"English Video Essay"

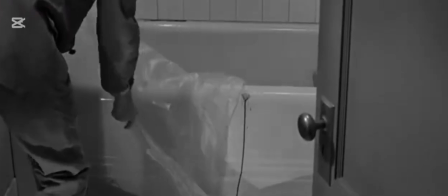Alfred Hitchcock's 1960 film Psycho is a psychological thriller
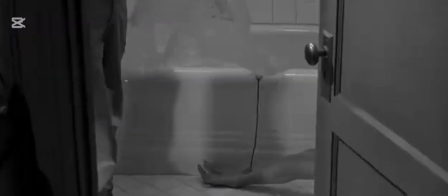that was a smash hit that helped pave the way for not only the entirety of horror films,
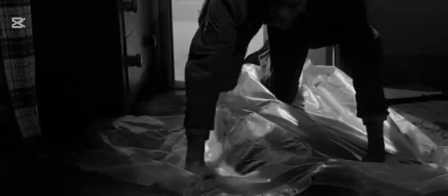but film in general, and the limits that they could go to, being able to show more explicit content on the big screen.
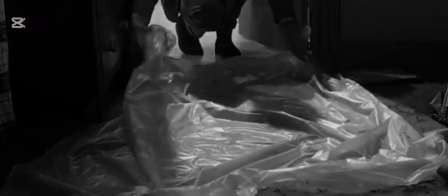From his mastery of the usage of different techniques to not only tell a story,
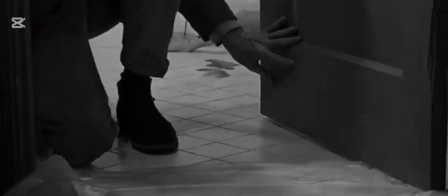but to also encapsulate the viewer in the story through the use of the techniques.
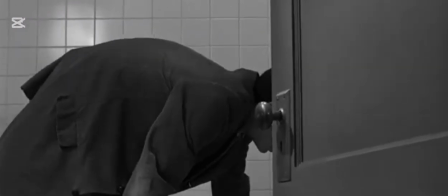We will be analysing and discussing the usage of the techniques to build suspense through
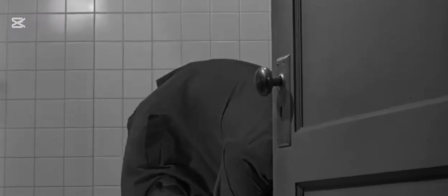foreshadowing and to show the duality of the characters in the film through the use of props,
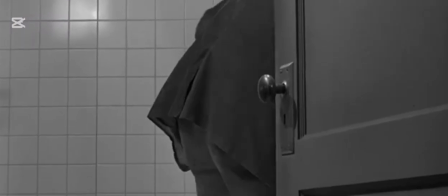camera angles, diegetic and non-diegetic sound.
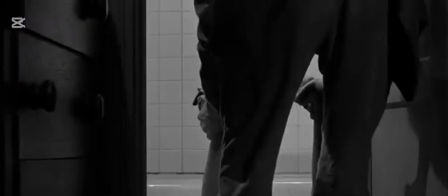The main antagonist in the film, Norman Bates, has many scenes that can be analysed showing his duality of character.
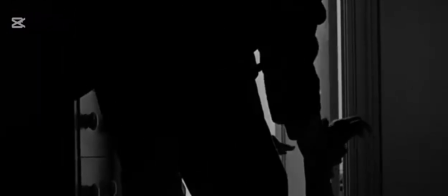With his entire personality being only 50% himself,
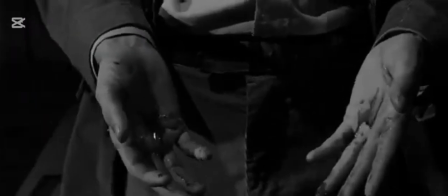Norman suffers from dissociative identity disorder, stated by the Cleveland Clinics as a mental health
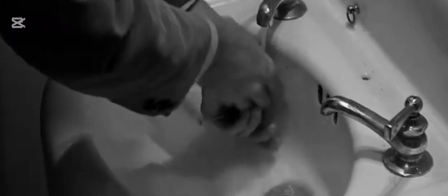condition where you have two or more separate personalities that control your behavior at different times,
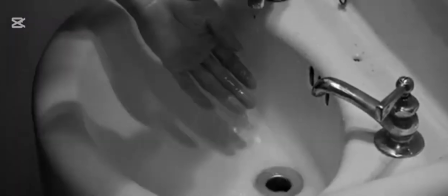by the Cleveland Clinic. The duality of Norman's character is best seen in the argument scene with his mother about having a girl come over for dinner.
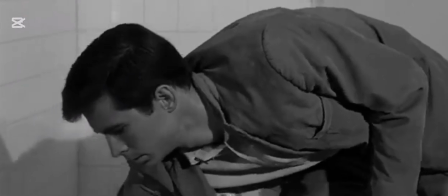When the camera is looking up to the house, it's completely dark, foreshadowing the mysteriousness of the house and the mother.
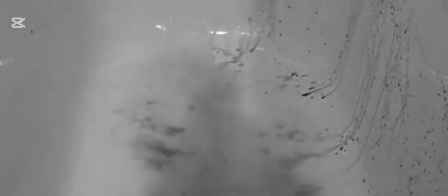As Norman and his mother argue, the camera pans to the house with a low-angle shot,
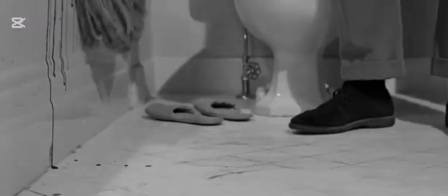also showing that whatever this house contains is in a superior position to her, possibly hinting towards how Marion is not in control of her fate.
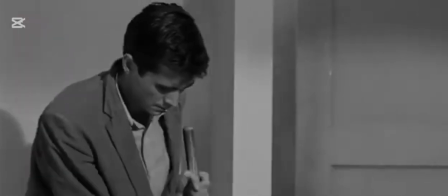The use of lighting techniques and camera angles throughout the film to hint at Norman Bates'
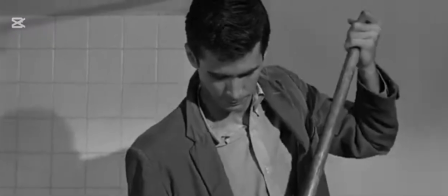personality is seen quite often through the use of shadows in Norman's face.
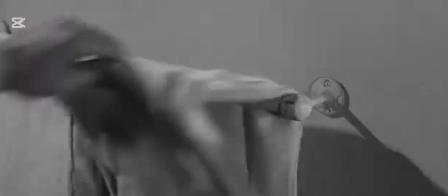One side being lit up, representing the innocent son who just wants to do right by his mother,
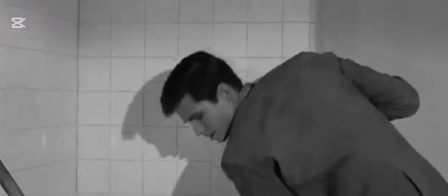and the dark side being his mother who wants to protect his son, even if that means for his killing for his safety against the world,
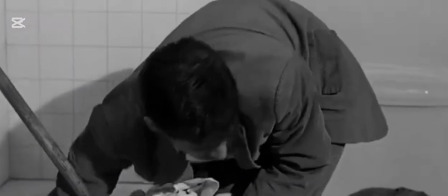showing Norman's true nature behind his charming display of character.
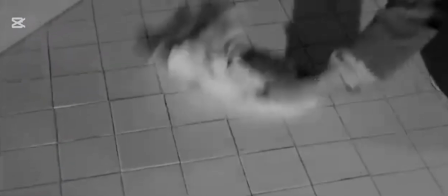After the murder of Marion, Norman runs down to check on her using
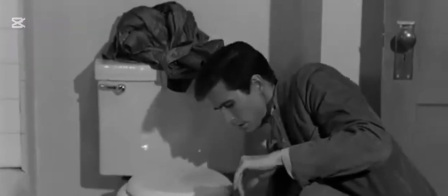non-diegetic string music to give the audience a sense of urgency.
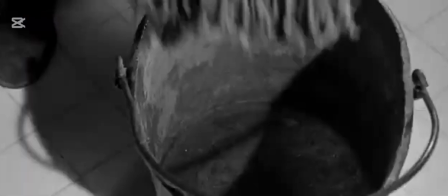The use of a back camera angle shot shows Norman flinging open the door and sees her dead corpse,
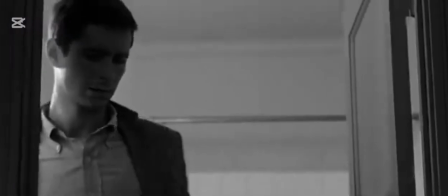showing him hunched over in shock. He runs with intent, like he knows that she's dead but is still surprised when seeing her corpse.
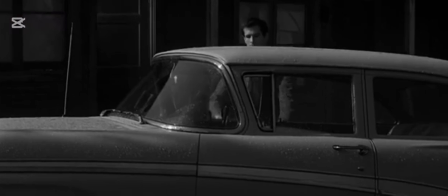This foreshadows Norman's split personality, showing that he is surprised by the fact that she has been killed,
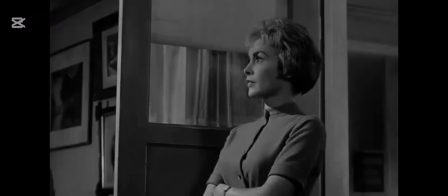proving it wasn't him, but cleaning up the mess and not contacting authorities, showing that he may be aware of this and it's not a new occurrence.
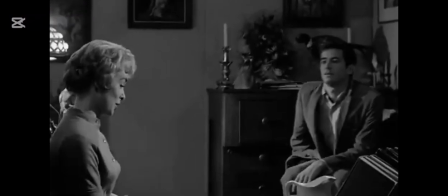As the camera pans around the motel room,
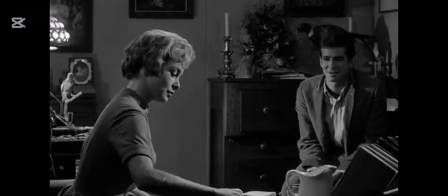only the diegetic sound of the water from the shower hitting the floor, the sound is broken by Norman,
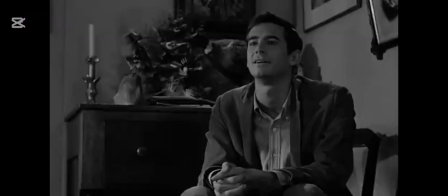foreshadowing that he knew about his split personality the entire time and was purposely leading these people in,
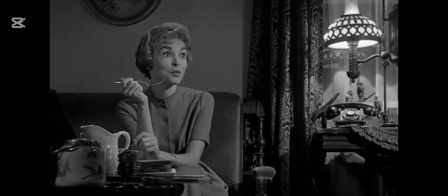knowing that his mother would disapprove and kill them.
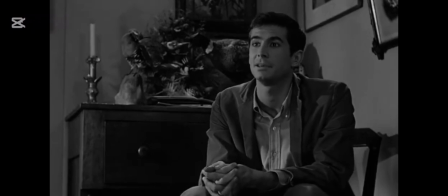The scene that foreshadows a lot of things that happen later has to be the lobby scene, where Marion sits down to speak with Norman. When sat down speaking, through the use of camera angles we get hints of things like a superiority complex. When sat down to speak with each other, the back and forth at first seems very normal.
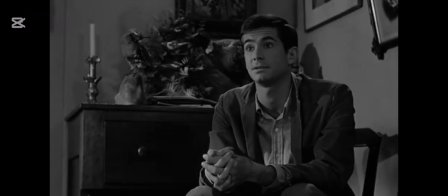At face value, it's just a shy and nice mother's boy with a city lady having a small chat, but throughout the conversation we see a lot of lower and higher angles, mainly used to symbolise that their character is in a higher or lower position than the other.
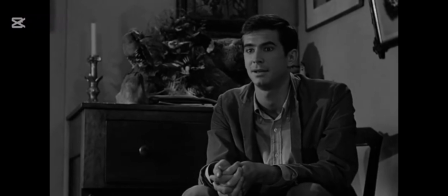And the entire time Marion is unaware that she is trapped and completely in Norman's hands.